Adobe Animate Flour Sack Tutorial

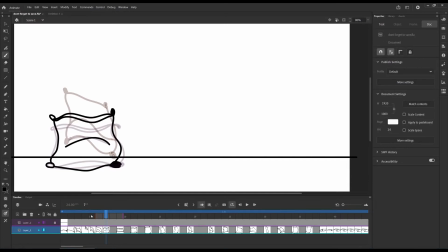4:15 Focusing on like stretching it out, trying to keep it to the same sense of scale. I colored one side just so that it will help people seeing it for the first time tell which side is which.
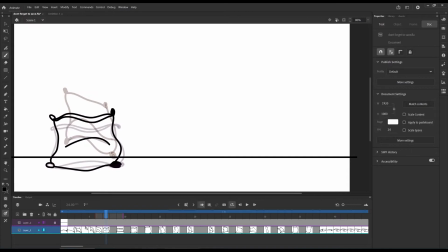4:36 You could do that if you wanted to. I don't think the other drawings did that. Let me see.
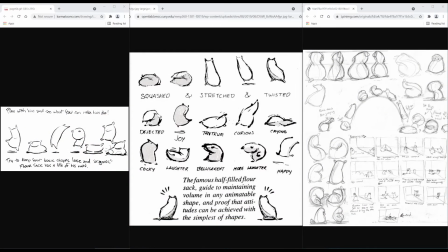4:42 They didn't. Yeah, a lot of it is just kind of form. There's no right or wrong way. You just keep drawing until...
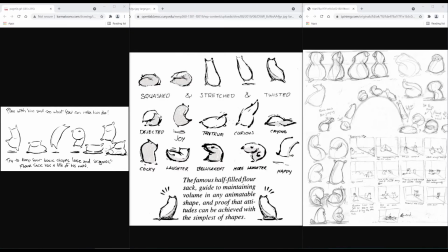4:57 I would say don't draw with something in mind, just kind of make a shape and then go with it.
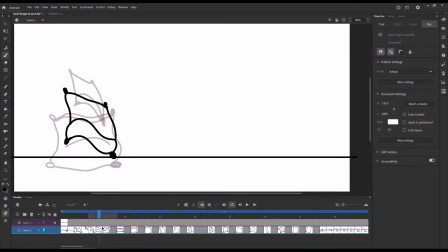5:08 Which is kind of what I did here. I just started drawing something falling and then just kind of was like, well, what if it started sprinting? And what if it fell?
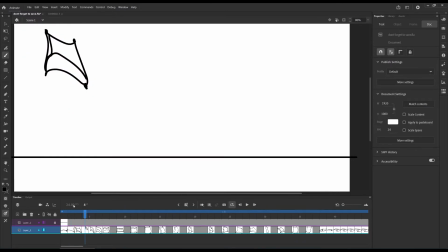5:24 There really is no way to teach kind of like how to draw. There's a form here, you know, I guess you want to keep in mind like the weight, since it's a flour sack,
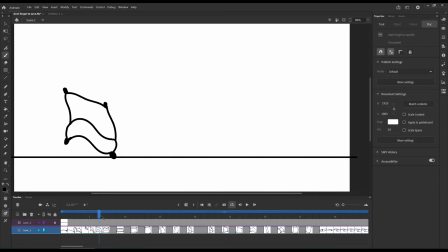5:45 or a, you know, bag of sand or potatoes. You know that once something hits the ground, thanks to gravity, it's gonna kind of like crumple down. And then I kind of wind it up for something sprinting.
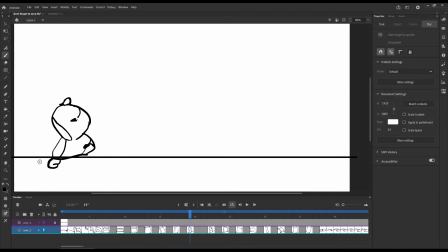6:05 You know, usually you want to put all that pressure into your back foot here when you start to break off into a sprint. And then if you've done the walk cycle exercise before, you know that
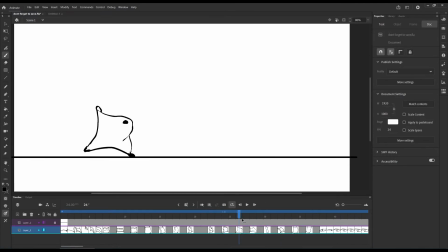6:21 one foot goes in front of the other and you bounce up and down when you're in the air.
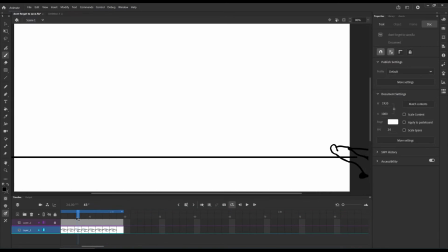6:31 And then here, I guess you have what's called a follow through,
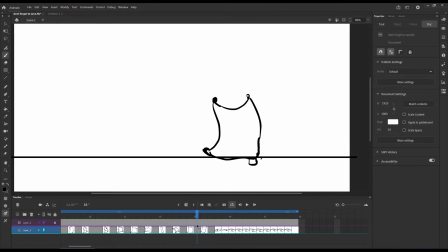6:38 which is like, I think it's implied the flour sack was going pretty fast. So it, you know, just carries that speed as it's sliding on the floor.
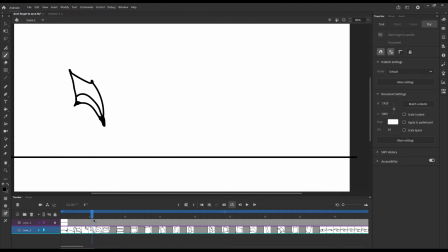Yeah. Most of it is just drawing with the brush tool here. Brush and eraser.
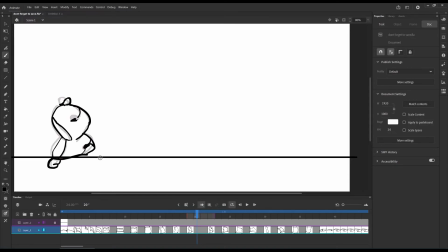7:11 The onion skin helps a lot. And then the second thing you should look out for would be these keyframes here.
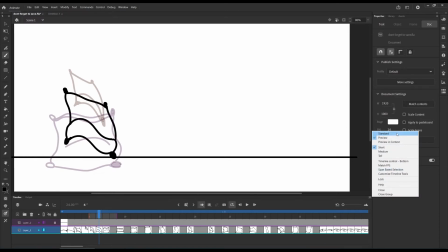7:23 Yours might look a little different. I think it probably looks more like this. I'm not sure why mine came out in preview mode, but that's fine.
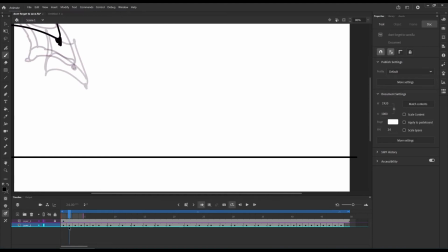7:34 Thanks to the blank keyframe, every time you draw, it just automatically records your drawing when you start drawing. So here, when you want something to move fast, you try to give it as few keyframes as possible.
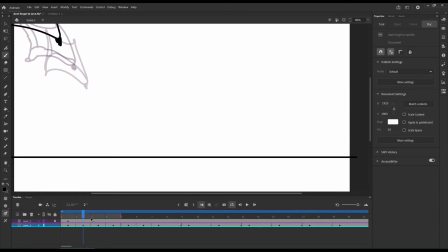7:48 See how I'm at frame 1, frame 2, frame 3, frame 4, frame 5. This is just 7 drawings stacked together. And then the longer pause you have, the more empty frames you have in between one drawing and the next,
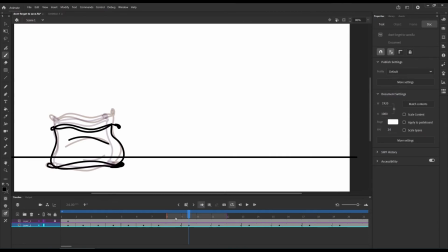8:05 the longer the pause. And you want to give pause in your animation to kind of give time for the viewer to understand what they're looking at.